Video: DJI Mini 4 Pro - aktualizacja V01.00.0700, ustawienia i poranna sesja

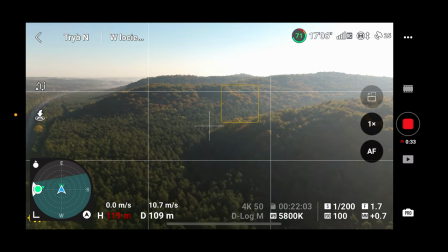(4:26)
W tej chwili leciutko przepalamy prawą stronę nieba, jestem tego świadomy. Za chwilę spróbujemy w takim razie pograć troszeczkę jeszcze shutter speed.
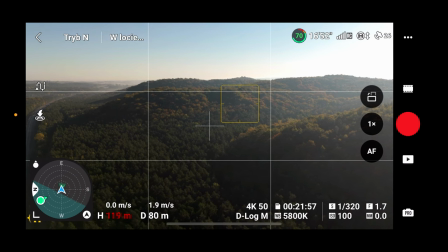(4:39)
1,320 sekundy. Tak jak mówiłem, oświetlenie jest w tym momencie dość mocne.
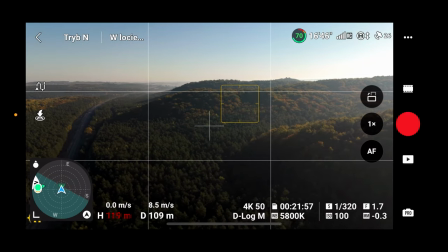(4:44)
Dobra, spróbujmy polecieć bliżej. To co zrobię teraz, to się lekko przybliżę. Jest tutaj też dużo cieni, ale tak to wygląda, jeżeli chodzi o jesienne ujęcia.
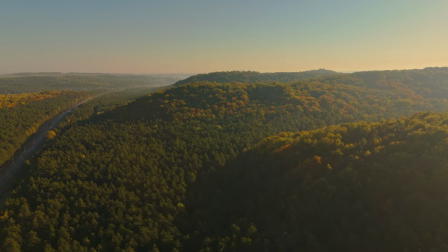(4:57)
I teraz polecimy sobie właśnie do przodu i lekko w lewo,
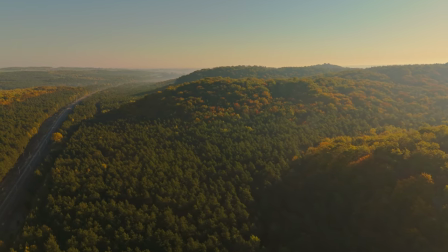(5:05)
a lewym drążkiem leciutko skontrujemy, żeby zobaczyć, co tu fajnego nam się odkrywa.
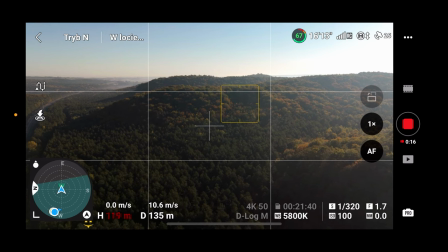(5:11)
No i wygląda to nawet nieźle. To jest pierwsze takie ujęcie, które można zrobić.
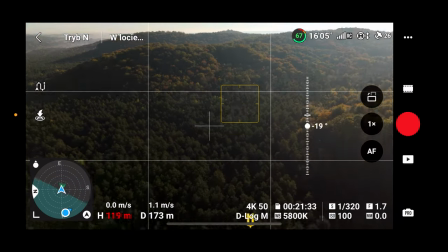(5:16)
Ono jest bardzo w porządku. Wiadomo, że to jest ujęcie specyficzne, dlatego że tutaj kąt też gra bardzo mocno.
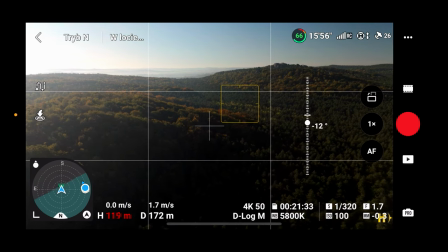(5:24)
Zobaczmy, czy tutaj jest coś ciekawego. Tak, jeszcze z tej strony można bardzo fajnie zrobić ujęcie do tyłu.
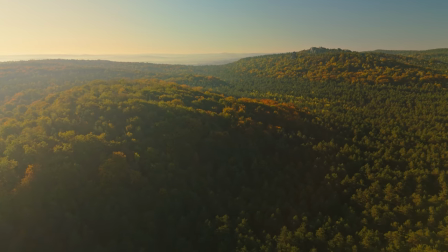(5:33)
Ja się leciutko obniżę i ze skrętem jeszcze w
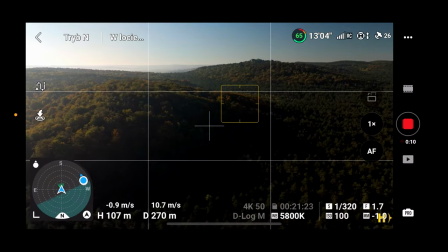(5:38)
prawo delikatnie, czyli lot do tyłu w lewo, obniżanie i skręt w prawo.
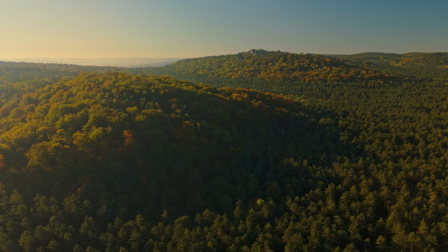(5:44)
Mamy cztery bodźce de facto. Bardzo fajnie to wygląda na tym poziomie.
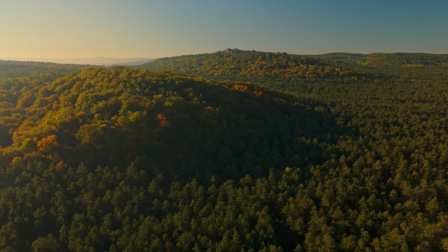(5:49)
Oczywiście to jest taki landshaftik, który można wykorzystać dosłownie 10 sekund.
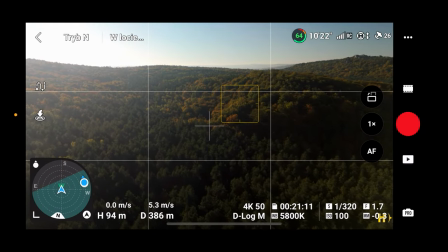(5:54)
Zrobimy jeszcze lepszy efekt.
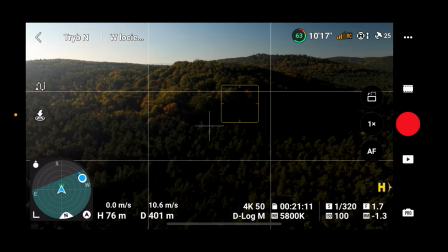(5:56)
Obniżę się bardzo delikatnie i polecimy sobie teraz tak, żeby było widać pierwszy i drugi plan dość wyraźnie.
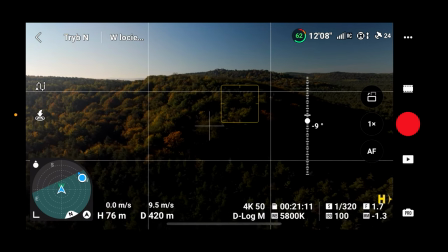(6:04)
Pamiętajcie, że miniacz nie ma zooma, nie ma obiektywu zoom, tak jak w przypadku Era trójeczki, ale nie szkodzi.
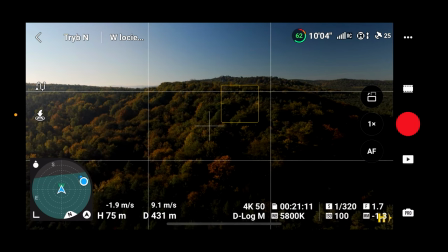(6:11)
Możemy tutaj ten efekt uzyskać poprzez dość mocne...
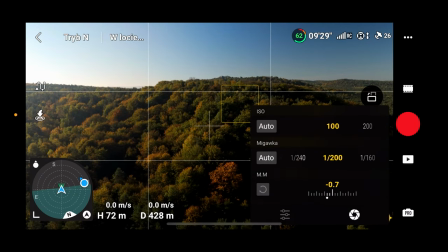(6:16)
Teraz muszę wydłużyć tylko shutter speed, bo latamy w manualu.
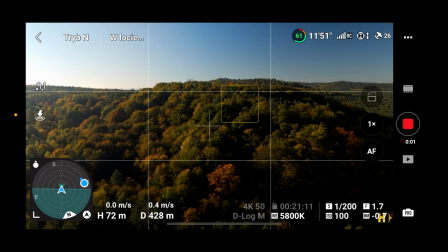(6:21)
I to, co możemy zrobić, w tym momencie uzyskamy taki efekt
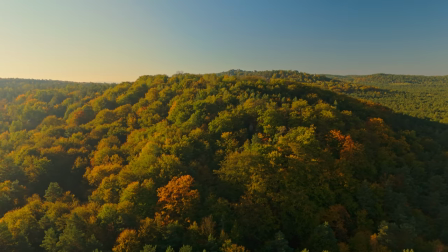(6:26)
właśnie 3D i wykorzystamy drugi plan do tego ujęcia.
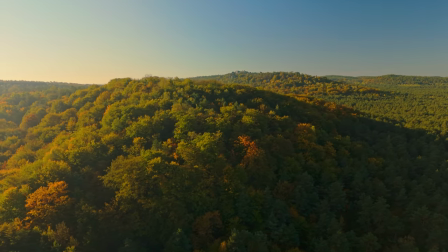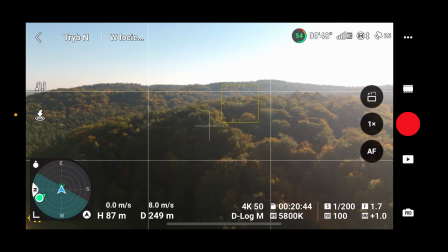(6:37)
Nasza wizja teraz jest taka, żeby nagrać
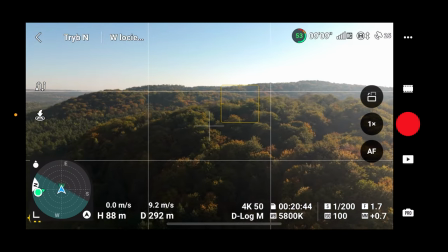(6:42)
troszeczkę w bardziej korzystnym kącie w stosunku do słońca,
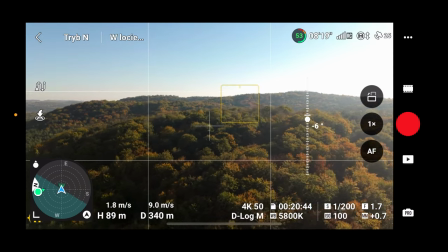(6:47)
żebyśmy nagrali, muszę być odrobinę wyżej.
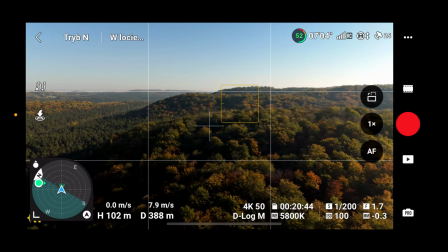(6:51)
Bardzo dużo zależy przy tym niskim świetle ogólnie od tego, jak my jesteśmy nawiązani w stosunku do słońca.
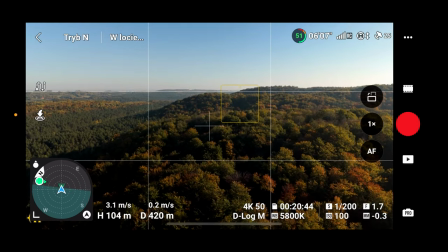(6:59)
Tutaj już mi trochę brakuje zasięgu, ja się podniosę jeszcze delikatnie.
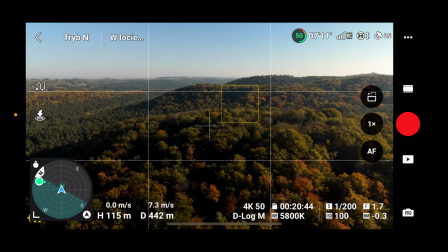(7:04)
Jak widać, kąt kamery, wysokość drona mają niebagatelne znaczenie.
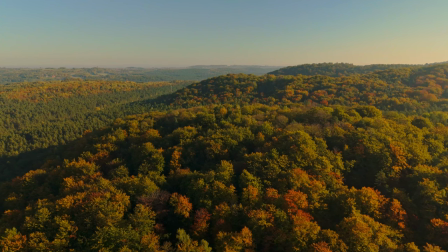(7:10)
Ok, następny obrazeczek 3D jest taki. Znowu wydzieliłem pierwszy, drugi i trzeci plan.
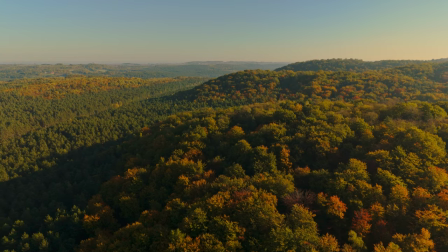(7:18)
Gdybym latał R-em trójeczką tutaj, to mielibyśmy niezwykłe ujęcia, bo doszłaby nam tutaj,
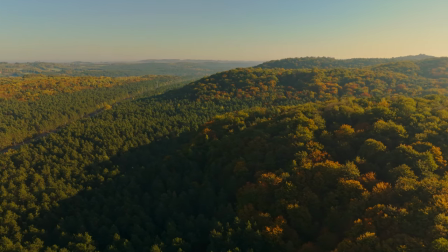(7:28)
doszłoby nam tutaj działanie obiektywu, ta kompresja.
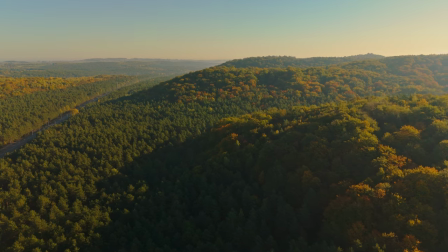(7:32)
No ale wiadomo, że ten szeroki kąt, on ma też swoje prawa i tak to wygląda, za to możemy pokazać troszeczkę więcej.
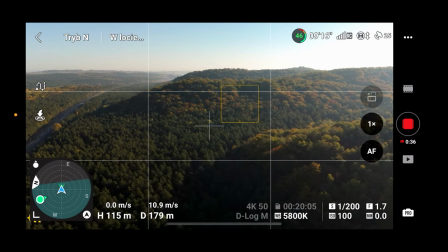(7:40)
Tutaj trzeba bardzo uważać na kąt. Ja spróbuję się przy tym ujęciu delikatnie odchylić i teraz polecimy sobie w prawo
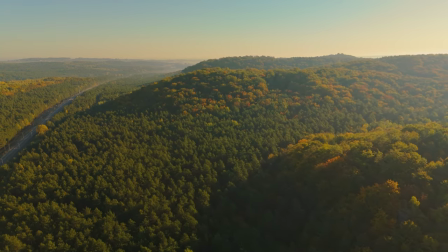(7:47)
i to też wyglądałoby całkiem niczego sobie, nie?
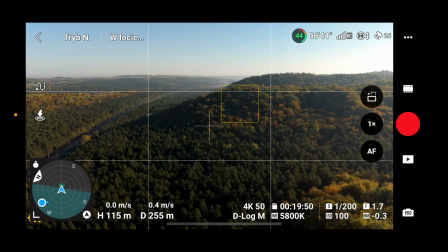(7:56)
Dobra, kończymy, przeniesiemy się na inne miejsce, dlatego że tam jest jeszcze ciekawiej, jeżeli chodzi o miejscówkę.
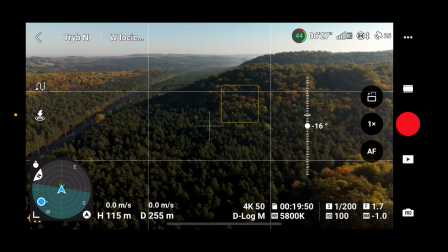(8:02)
I spróbujemy zrobić sobie ujęcia takiej samotnej skały,
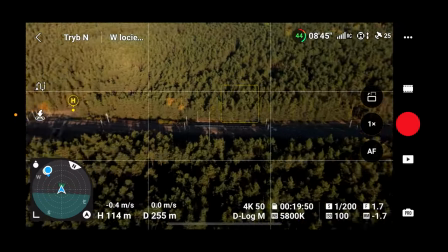(8:07)
która nazywa się Jastrzębnik, a ja już wracam do nas i zaraz będziemy lądować.
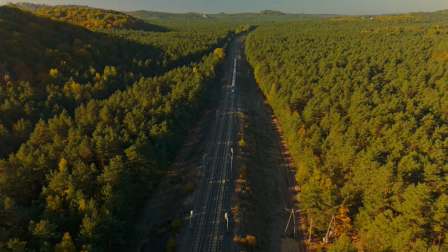(8:14)
Tutaj po zmianie miejscówki mieliśmy szczęście, bo jeszcze pendolino się załapało na szybkie ujęcie,
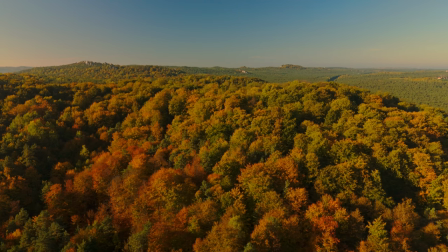(8:19)
ale to co mogę powiedzieć, starałem się pograć pierwszym, drugim i trzecim planem, bo to wychodzi naprawdę fajnie.
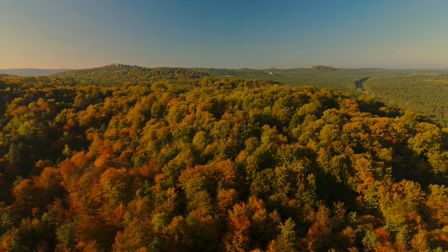(8:26)
Oczywiście ustawienie względem słońca było korzystniejsze na tych ujęciach, i stąd ta zmiana też.
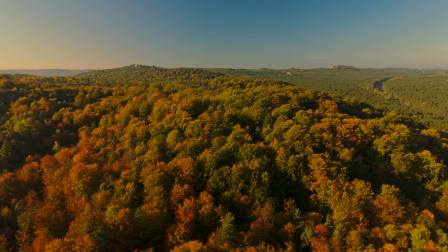(8:33)
Fajnie kolory wyszły.